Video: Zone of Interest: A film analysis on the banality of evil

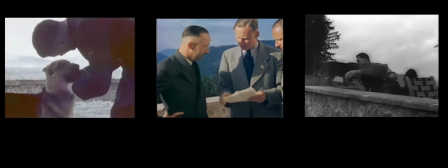Do these faces look evil to you? They aren't pointing a gun to someone's head.
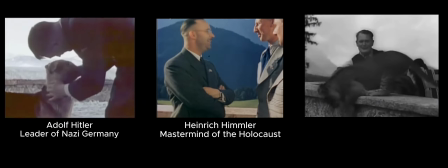They are smiling, playing with animals, and laughing with friends.
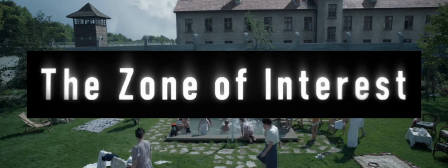Unlike Schindler's List and The Pianist, Jonathan Glazer's The Zone of Interest hides the atrocities of the Holocaust,
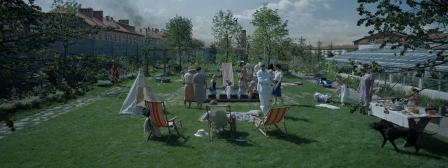teaching us that evil doesn't commit violent acts nor wears a monstrous face.
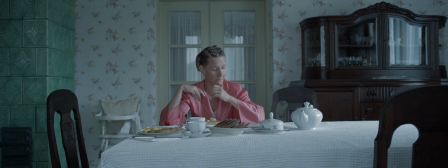It shows us that the most evil people can hide amongst ordinary people like us, people that eat, sleep, and laugh. The film opens with a 2-minute-long black screen, symbolizing how evil lurks in darkness,
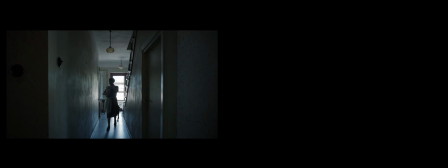quietly existing within the mundane routines of everyday life, even as the atrocities of the Holocaust unfold alongside them.
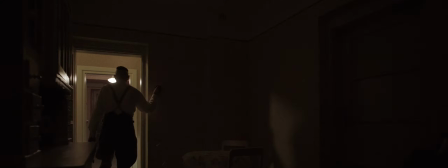The film uses natural lighting, static shots, and minimal sound design, creating a documentary-like realism.
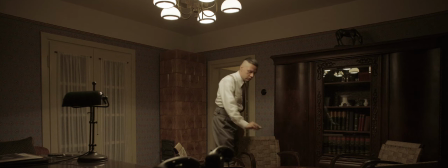In this scene where Rudolph locks the doors, there is zero camera movement, and the only light source comes from the overhead chandelier.
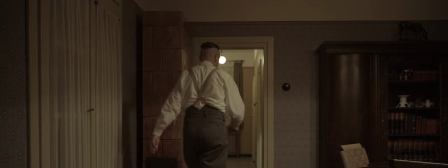We only hear the footsteps and clanging of keys, which are sounds made from the characters' actions,
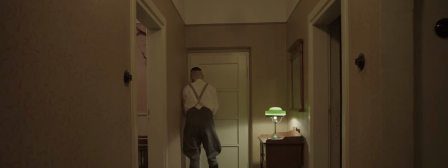and no dramatic sound or diegetic music is added.
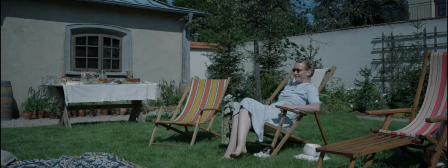These elements give the film a documentary-like realism which makes the family's activities feel mundane and normal.
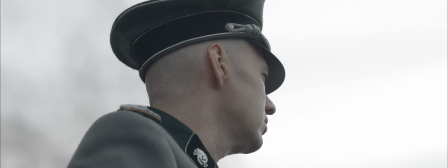We also hear off-screen gunshots and horrifying screams, suggesting the suffering and death of Jewish prisoners,
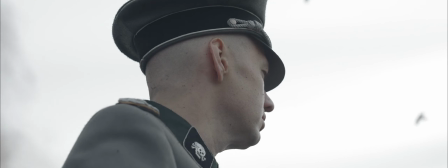highlighting the atrocities of the Holocaust.
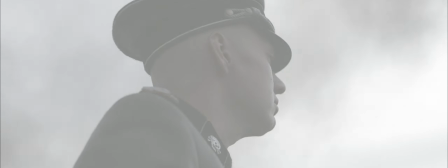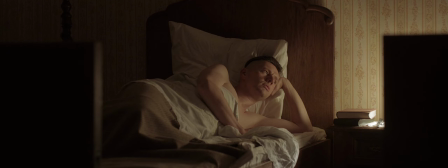It underscores how perpetrators of evil like Rudolph can go about their daily routines
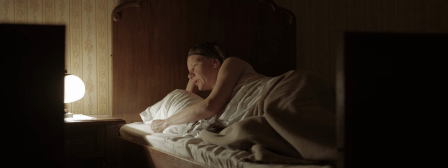with a horrifying disconnect from the pain and suffering they inflict on others.
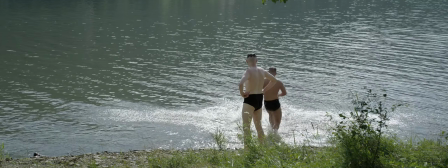Thus, the contrast between everyday normalcy and the atrocities
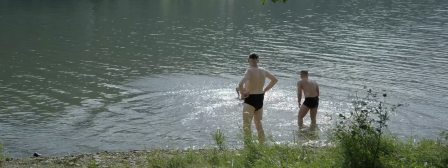highlights that evil does not announce itself with monstrous faces and acts of grandeur,
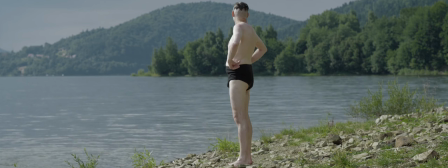but instead lurks in the dark, hidden in plain sight.
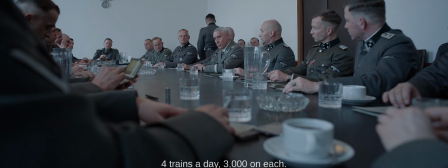The film also portrays evil as a systematic and bureaucratic process, not as a result of hatred.
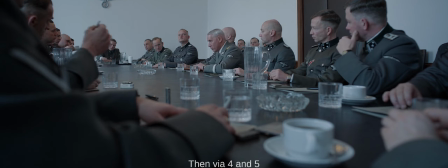In this scene, the Nazi officers are coordinating the transportation of Jewish prisoners and discuss about train schedules,
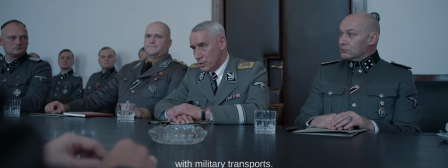routes, and increased prisoner capacity. They take a calculated and methodical approach, discussing about the logistics of the Holocaust.
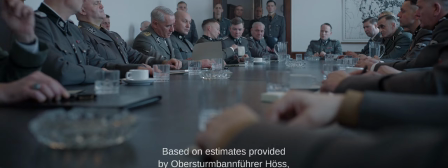This strips the Jewish prisoners of their humanity, reducing them to mere numbers and treating them like stockpile to be systematically managed in a production line.
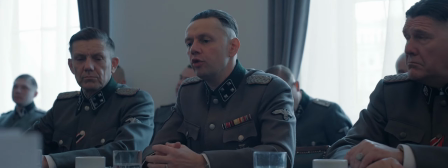During their discussion, they also maintain a neutral and emotionless expression,
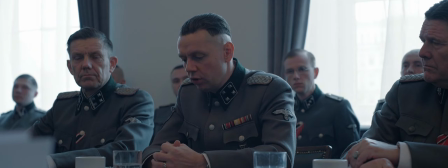remaining calm, not expressing any form of hatred or malice towards Jews.
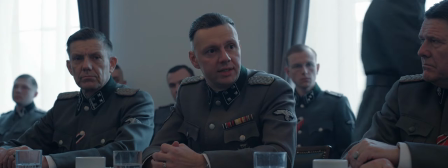This portrays a sense of cold professionalism, where they view the Holocaust as just a basic, bureaucratic administrative task,
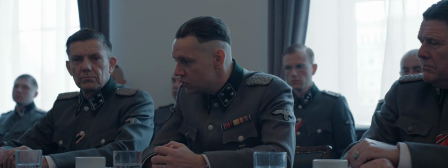reinforcing the idea that evil can be systematic and bureaucratic, detached from any personal emotion.
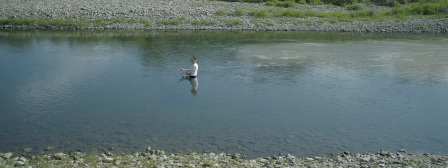Towards the end, we learn that no matter how hard one tries to ignore and suppress their evil actions, the consequences inevitably manifest.
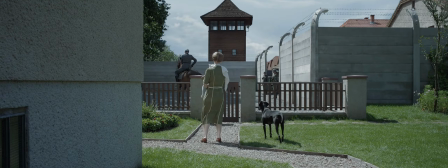Throughout the film, Rudolph leads a normal family life, while the atrocities of the concentration camp happen right next to his home, showing how he ignores the evil atrocities of the Holocaust.
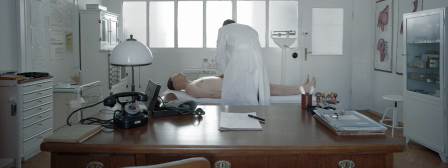However, his body acknowledges these atrocities and starts to break down. In this scene, Rudolph goes for a medical checkup, where the doctor asks about his bowel movements.
Wie häufig haben Sie Stuhlgang am Tag? 2-mal am Tag. Wasser lassen?
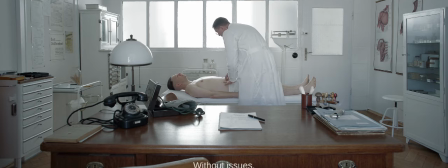Signifying that he is experiencing stomach issues.
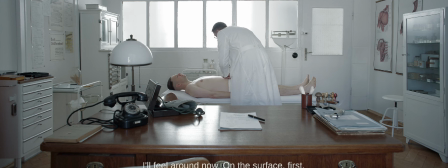This is significant because stress often results in stomach issues such as constipation and indigestion,
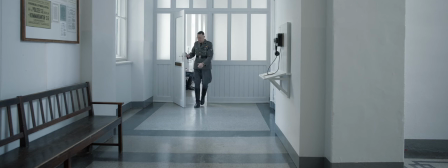signifying that his body is reacting to the stress due to the suppressed guilt from killing the Jews.
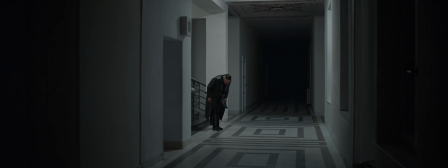His deteriorating health is further represented through his descent down the stairs.
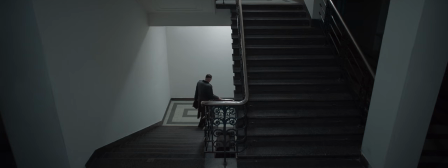Here, as he walks down the staircase, we see low lighting and strong contrasting shadows,
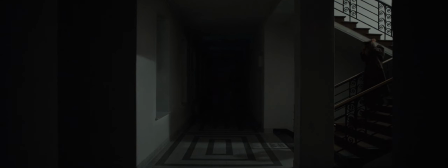which represent his descent into darkness, literally and metaphorically.
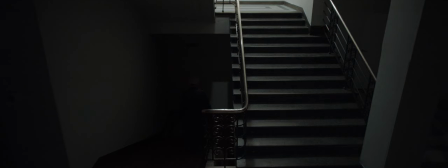His descent down the stairs represents his deteriorating health, while the darkness that surrounds him symbolizes the dark moral abyss he has fallen into, reflecting that he is consumed by the evil that he has committed.
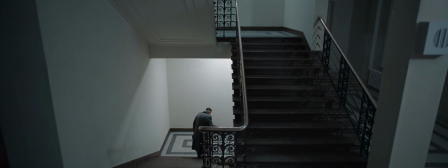In the end, Rudolph's body becomes a site for which the consequences of his evil actions eventually manifest in the form of deteriorating health.
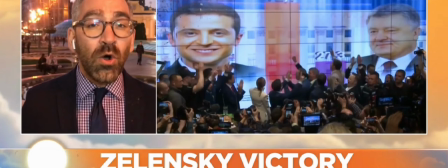80 years after the fall of Nazi Germany, a democratically elected Jewish leader is accused of leading a Nazi state.
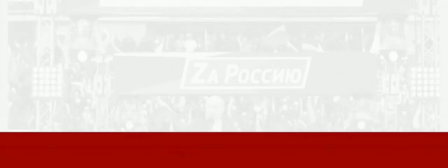The film's portrayal of evil extends to today's political landscape, where political leaders hide evil not through everyday household routines,
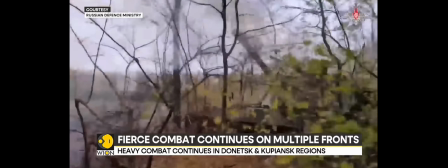but through routinely manipulating facts to justify wars and making bureaucratic decisions to inflict violence.
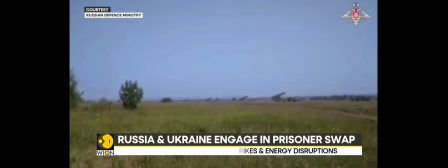Putin's claims to denazify Ukraine echoes the chilling detachment of the Nazi officers, devoid of any empathy for human suffering.
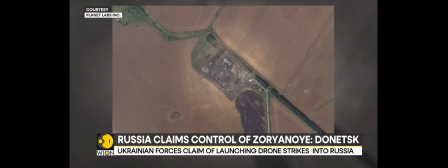While these leaders present a polished facade, their actions reveal a chilling disregard for human life,
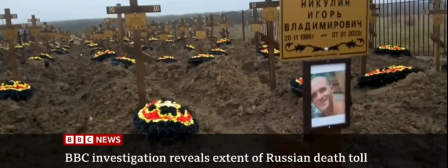reducing individuals to mere pawns in the pursuit of power. They remain unscathed while waging wars that destroys thousands of lives,
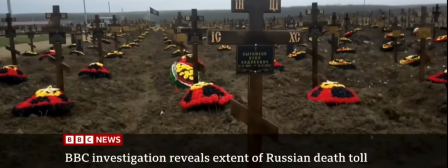but their hands will forever be stained with the blood of the consequences of their actions.